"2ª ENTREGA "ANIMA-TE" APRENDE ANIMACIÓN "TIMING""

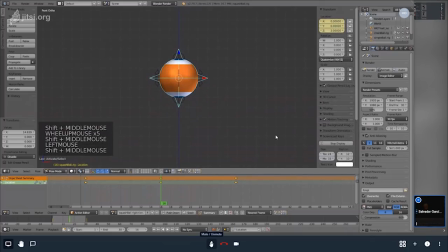[61:45]
Si no ajustamos bien nuestra animación, yo la voy a dejar así en 30 por ahora. La animación, podrán notar que se puede ir más rápida. Aunque sea el mismo espacio aquí, la pongo en 24 y van a ver una diferencia en la velocidad.
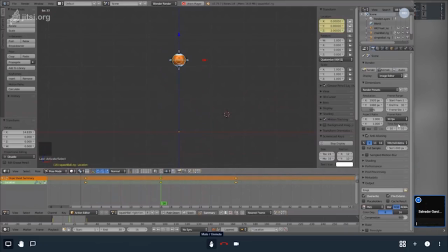[62:05]
Bueno, lo voy a cambiar interactivamente. 30, vamos a exagerarlo para que sea más evidente, unos 60. Y notarán que ahora va mucho más rápido. ¿Por qué? Porque para hacer la misma velocidad de 24 o de 30,
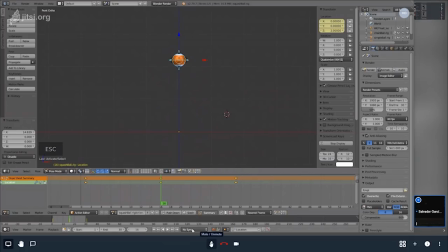[62:21]
necesitaríamos recalcular la cantidad de cuadros que necesitaría, porque ahora los está corriendo más rápido. Voy a regresar a 30. Y ahí me voy a quedar yo. Ustedes lo pueden hacer en 25, si ustedes lo quieren, o en 30.
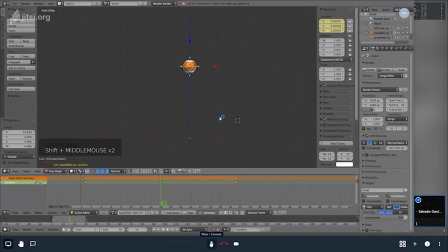[62:36]
Igual en la computadora, en el ordenador, lo podemos ver en cualquier velocidad. Pero no podemos correr DVDs de Europa aquí en América Latina, ni viceversa. Se ve mal. Sí puede entrar, y sí tratan de entrar. Lo digo porque aquí tengo algunos de allá.
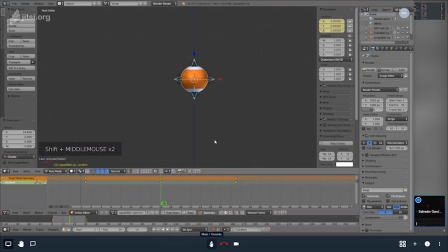[62:55]
Pero no te corre bien las cosas. Y eso ya por el formato general, tanto el tamaño, que ya casi nos estamos adaptando todos, como la velocidad de reproducción.
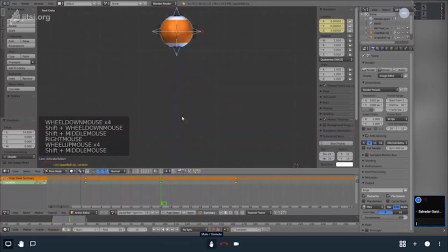[63:09]
Ok, entonces, habiendo hecho ya esto, voy a controlar un poquito más la desaceleración. Voy a agregar un cuadro clave, pero yo no lo voy a mover. Voy a aprovechar que ya hay una aceleración natural y desaceleración.
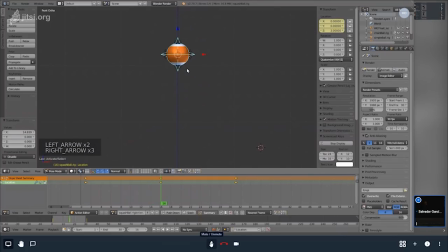[63:27]
Y lo voy a copiar, me voy a ir un par de cuadros atrás, de donde está el fotograma clave, lo copio con control C, me regreso unos cuantos más o menos, yo creo que ahí en 12,
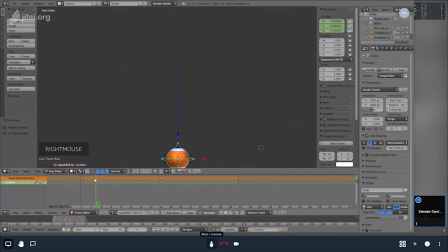[63:45]
vamos a revisar cómo va esto, vamos a correrle esa parte, okay. Veo un poquito de desaceleración. Y voy a repetir lo mismo del lado opuesto. Copio, me voy unos cuantos cuadros más adelante.
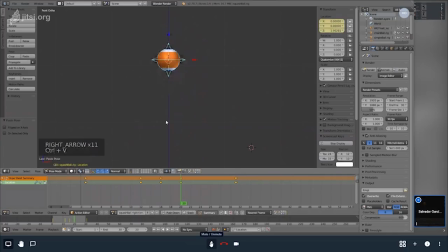[64:07]
1, 2, 3, 4. Y los pego aquí. Vamos viendo. Va muy, muy rápido. Así que vamos a hacer que,
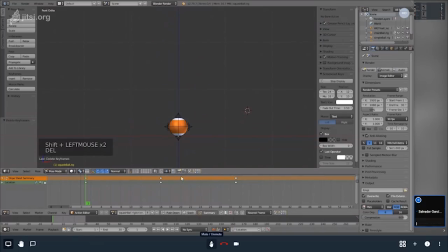[64:24]
pues que no se eleve tanto, para que la animación sea más lenta en la misma cantidad de espacio, ¿no? Más o menos por aquí.
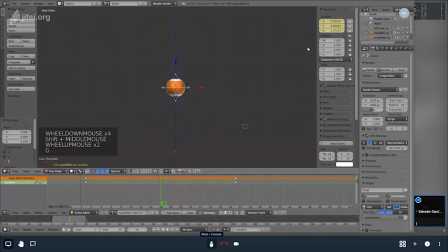[64:38]
Esto lo estoy haciendo al tanteo, solo adivinando, pero aquí podemos ver la cantidad en la que se quedó. Vamos a ver cómo corre. Ok, esto está un poquito mejor.
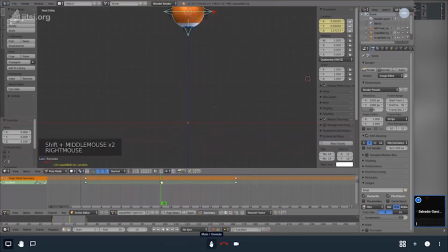[64:52]
Borré los keyframes de desaceleración. Así que lo voy a volver a intentar. Copio. Regreso. Entonces voy a regresarme hasta el 11. Voy a irme 2 adelante. Y copio aquí.
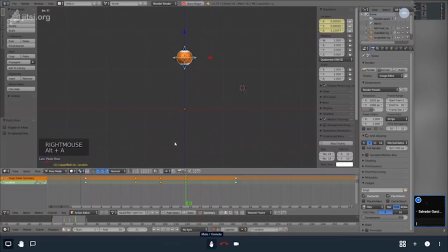[65:12]
2, 3, 4, 5. Y vamos a ver cómo reacciona la desaceleración. Sigue sin gustarme. Así que lo que voy a hacer es copiar un poquito más atrás. En vez de 2, tal vez 3. Nos funcione un poquito mejor. Y regreso un par más.
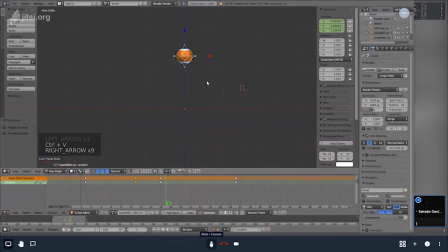[65:31]
¿No? Nuevamente de este lado me voy 3. Copio. Control V. Ese me está gustando un poquito más. ¿Por qué? Porque en la anterior se sentía como si llegara hasta el 11 o 12 y se detuviera y luego bajara.
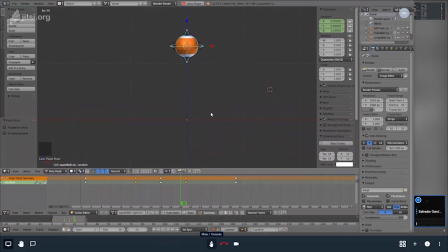[65:49]
Lo que queremos es que se siga viendo un poco de movimiento mientras va perdiendo la fuerza.